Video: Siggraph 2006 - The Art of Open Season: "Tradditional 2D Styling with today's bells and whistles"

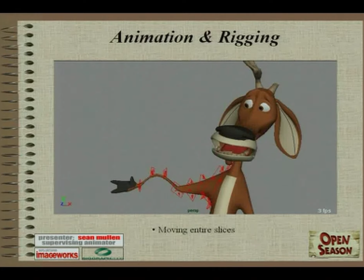36:47 You could use them for that sort of an effect, or you can see these little arrows all over each slice. You could pull individual arrows just to pull one side or another, which would really allow us to play specifically to camera.
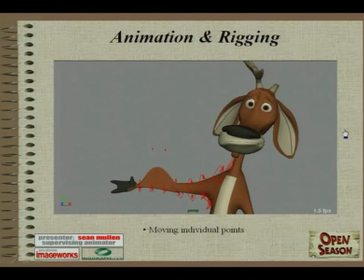37:06 Like after you would pose the character using the common joints that you always use, you could then go in and really sculpt it to get a good, clear silhouette.
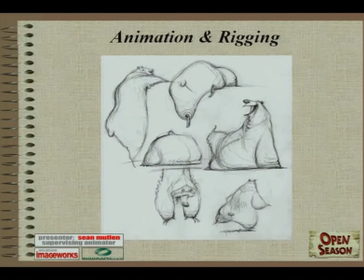37:16 So here's some early development drawings of Boog that really get across why he was probably the most challenging character we were up against. Everything really had to do with his being fat. When he's down on the ground, we needed it to
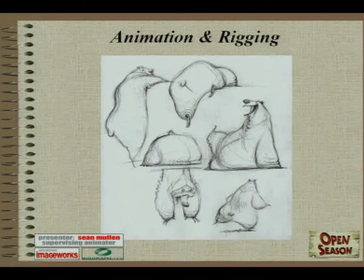37:34 spread out, flatten out against the ground, all fall down as if being pulled by gravity. We have a number of situations in the film where he's got to try and get through an area that's just too small because he's 900 pounds, he's huge.
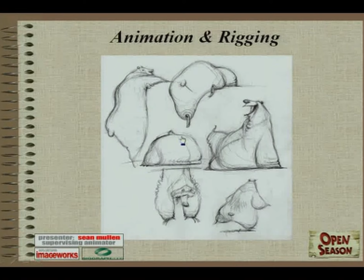37:47 So you might have part of him stretching and another part ballooning out, taking up all that volume that needs somewhere to go. And on, really. He's got tons of challenges.
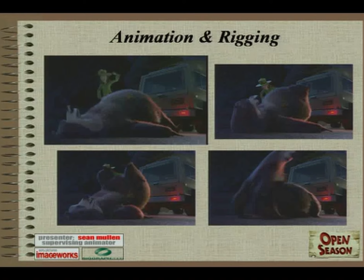38:01 So here are a few frames that show right off the bat a scene where we were very successful, I think, in getting that kind of feel. Here's some still frames of like an anticipation. He's rolling up off his back to hop up off the ground here. So he's anticipating into beginning to roll.
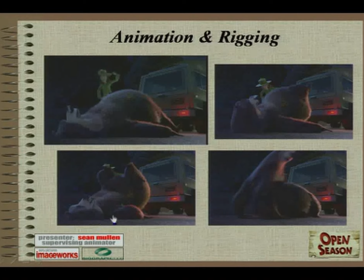38:19 Then he rolls back and you can see all this fat around his head even, like smushing out. His arm gets all big and bulgy, and then he pops up and stretches.
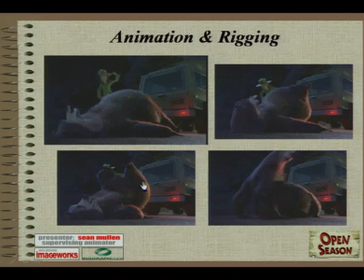38:31 So all of these kind of poses throughout the film, they would have to be specifically sculpted on, every frame. Here's a little video showing how it ended up looking.
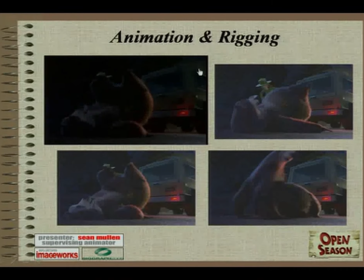38:47 So you can see, especially if you watch his head right there, you can really see it balloon out. And that's something that we were never able to do in CG before. At least not at ImageWorks.
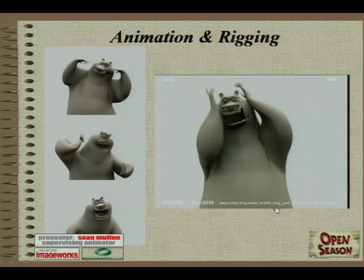39:01 Here's another test that shows a different way that we had to deal with the fat very successfully. This was from pre-production. You actually saw this scene in the stuff I showed before I started, but
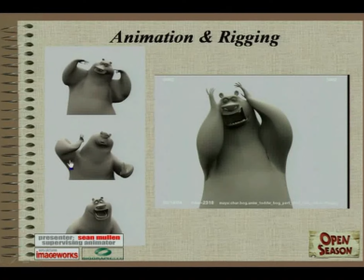39:15 this is the test version of it, and you can see in this still frame, a lot of times if he's moving quickly, then he's moving his arms or his body faster than all that mass would be moving because of gravity and stuff.
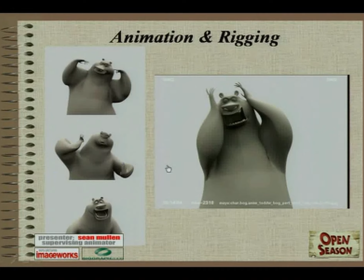39:31 So we would actually sculpt the way it dragged behind him. And here's how the test looks in its entirety.
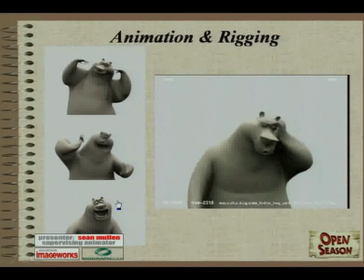39:39 This ain't happening. It's some kind of mistake. Think, Boo. She's mad, but you can fix this.
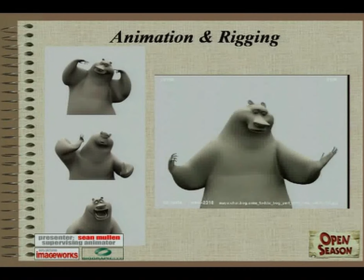39:45 All right, I'll go back and I'll give her the face. The face!
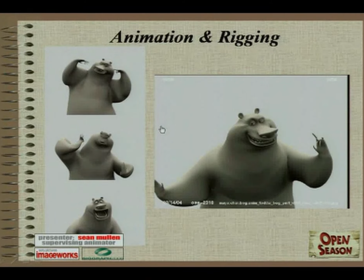39:51 So yeah, if you watch those arms, I'll play it one more time. If you watch those arms, you can It's some kind of mistake.
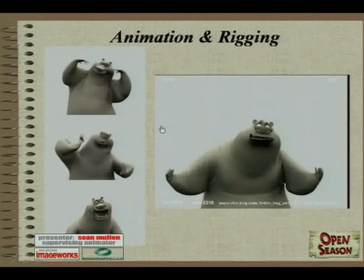39:58 Think, Boog. really see how it adds to his weight and size.
The face.
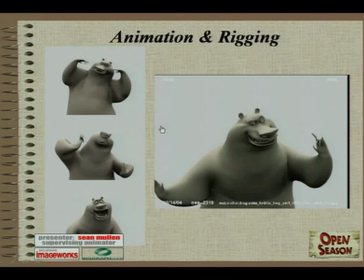40:03 We had direct control over how fast that thing's moving and everything, so you can really affect both the silhouettes for the graphic look that we were going for, as well as his size.
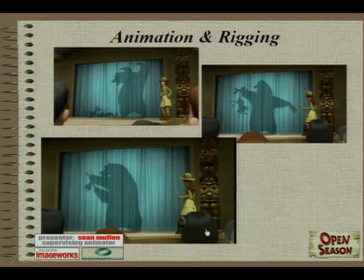40:16 We also found that we were frequently running into individual situations like this, where he's got to cast shadow against this curtain, and we were actually able to make it look in many ways like a cutout using those shapers.
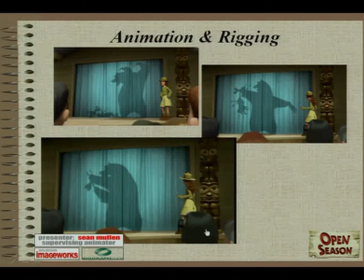40:33 Usually in situations like this, we would need some kind of one-off solution to how to deal with the individual problems that pop up in every scene. But that was another benefit of those shapers, was that they really allowed us to tackle so many
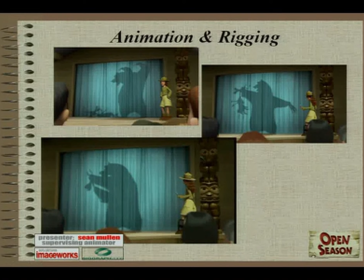40:47 different issues that would arrive without having to set up specific special controls for every one of them that came up.
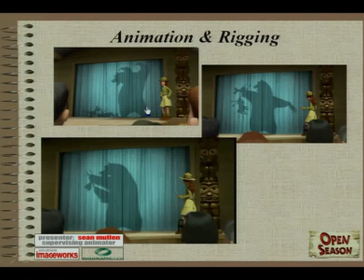40:56 But you can see, like, from his elbow all the way down, you've got nice clean lines. You've got, over in this frame, a nice straight line all the way across, and then nice flowing lines here. So we were getting that nice straight and curved contrast. Here it is in motion.
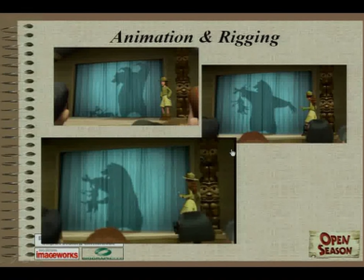41:15 That's not too obnoxious. Let's hear it again. Sorry about that.
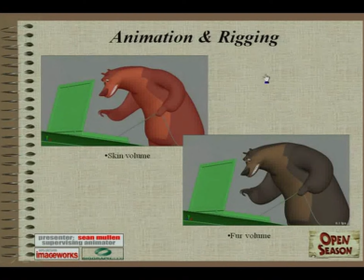41:24 Now, something else that came up with a number of characters, since we had so many, furry animals, was that we were doing all this work to get specific clean shapes, but we were working with the skin volumes of the character, and then they would grow the fur off of that later.
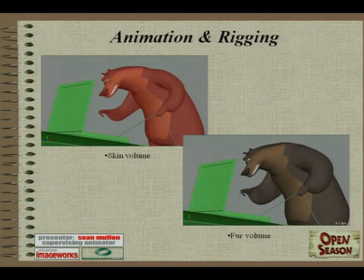41:41 And in Boog's case and some other cases, that's long fur, so you've got an element that could completely compromise the graphic shapes that you've been spending all this time to create. So in his rigging and in the rigging of a number of other characters,
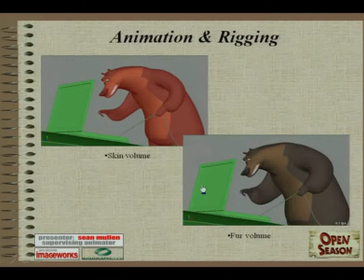41:58 we ended up having both a skin volume and a fur volume to look at. The fur volume was a pretty accurate representation of what we were up against. Like as you would sculpt it, when you would look at this, you would have a pretty good idea where the fur was going to be.
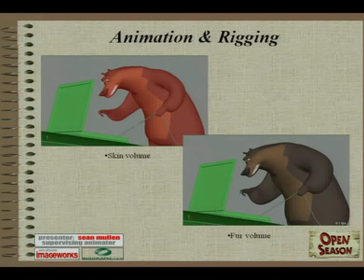42:15 So that helped quite a bit. Because when you're going for good, clean silhouettes and everything, you might want a nice negative space. Like if an arm's out here, you might want this negative space here. That could totally fill in with fur if you're not aware of where it's going to be.
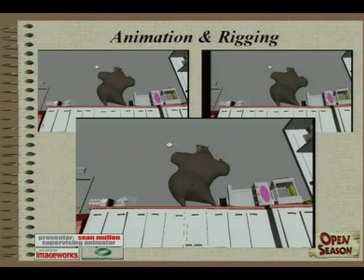42:34 Now, another thing that we ran into with all these design elements, another challenge, was that a lot of the animators in CG don't have any traditional experience and haven't really ever had to deal with a lot of this stuff before.
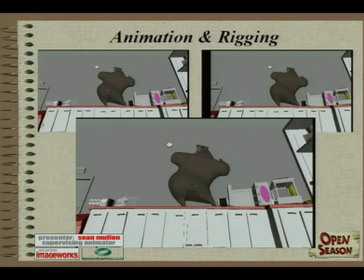42:49 Plus, it's added work. It makes it harder to go through a lot of trial and error periods. So we also developed some tools for our render viewing tools, I guess, specific drawing tools that allowed,
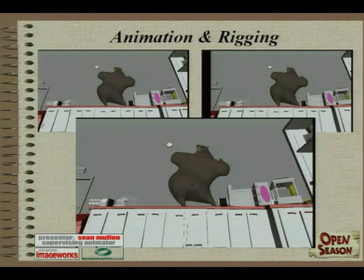43:08 like myself or the other supervisors, when we're reviewing a scene, to actually go in, draw over the render, and we could save it out as a render for the animator to pull up as reference at their desk. So I've got a scene here that shows the animator's early pass.
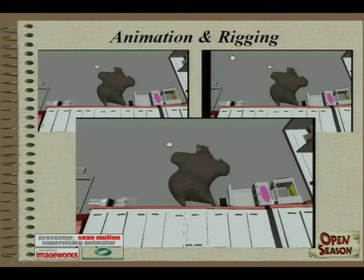43:23 I'll explain what the adjustments we were going for were, and then the drawing pass, and then the final pass and how close he was able to get to it. This is in a sequence that you'll see later on called Puny Mart. Boog is getting a little drunk at this point in the film on sugar,
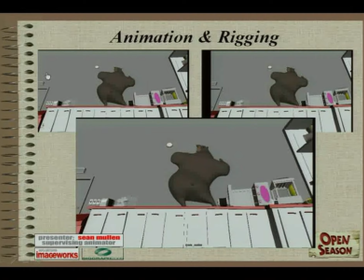43:40 and he's a little overexcited and kind of misjudges what he can do.
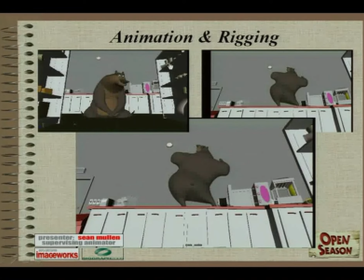43:48 So that was the first pass on it. And what we sort of noticed was that we weren't getting a lot of weight in him. We wanted more of a feeling of weight, because that's got to really hurt landing on his crotch. So the thing we wanted to go for
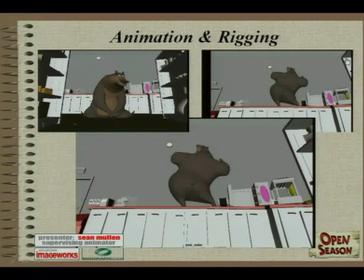44:05 was maybe bringing the arms in more of a broad action over his head and really having the fat drag behind, and then seeing them really snap as he hits the ground. So I went over it
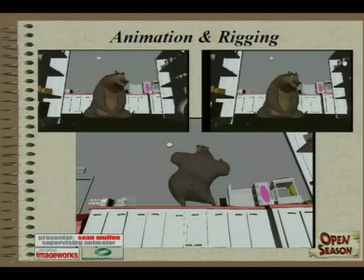44:19 and drew these arms on there for the animator, giving him a rough idea of what to shoot for. Then he was able to do, this is the final pass.
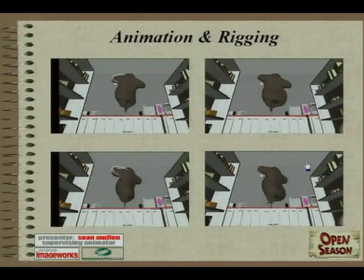44:34 He was basically, I'll go through now, we've got some frame-by-frame, side-by-side things here. He was able to really match pretty much exactly what was in the drawings. On the left we see the drawing over the original pass. On the right we see his adjusted poses.
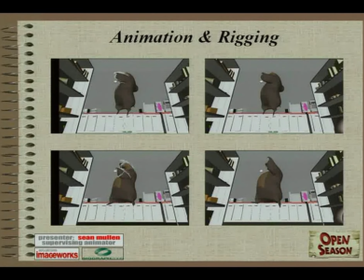44:51 And also pay attention to the belly in this one, because this sort of goes back to that hippo test that I showed you, the frames, the drawings from earlier in the style guide.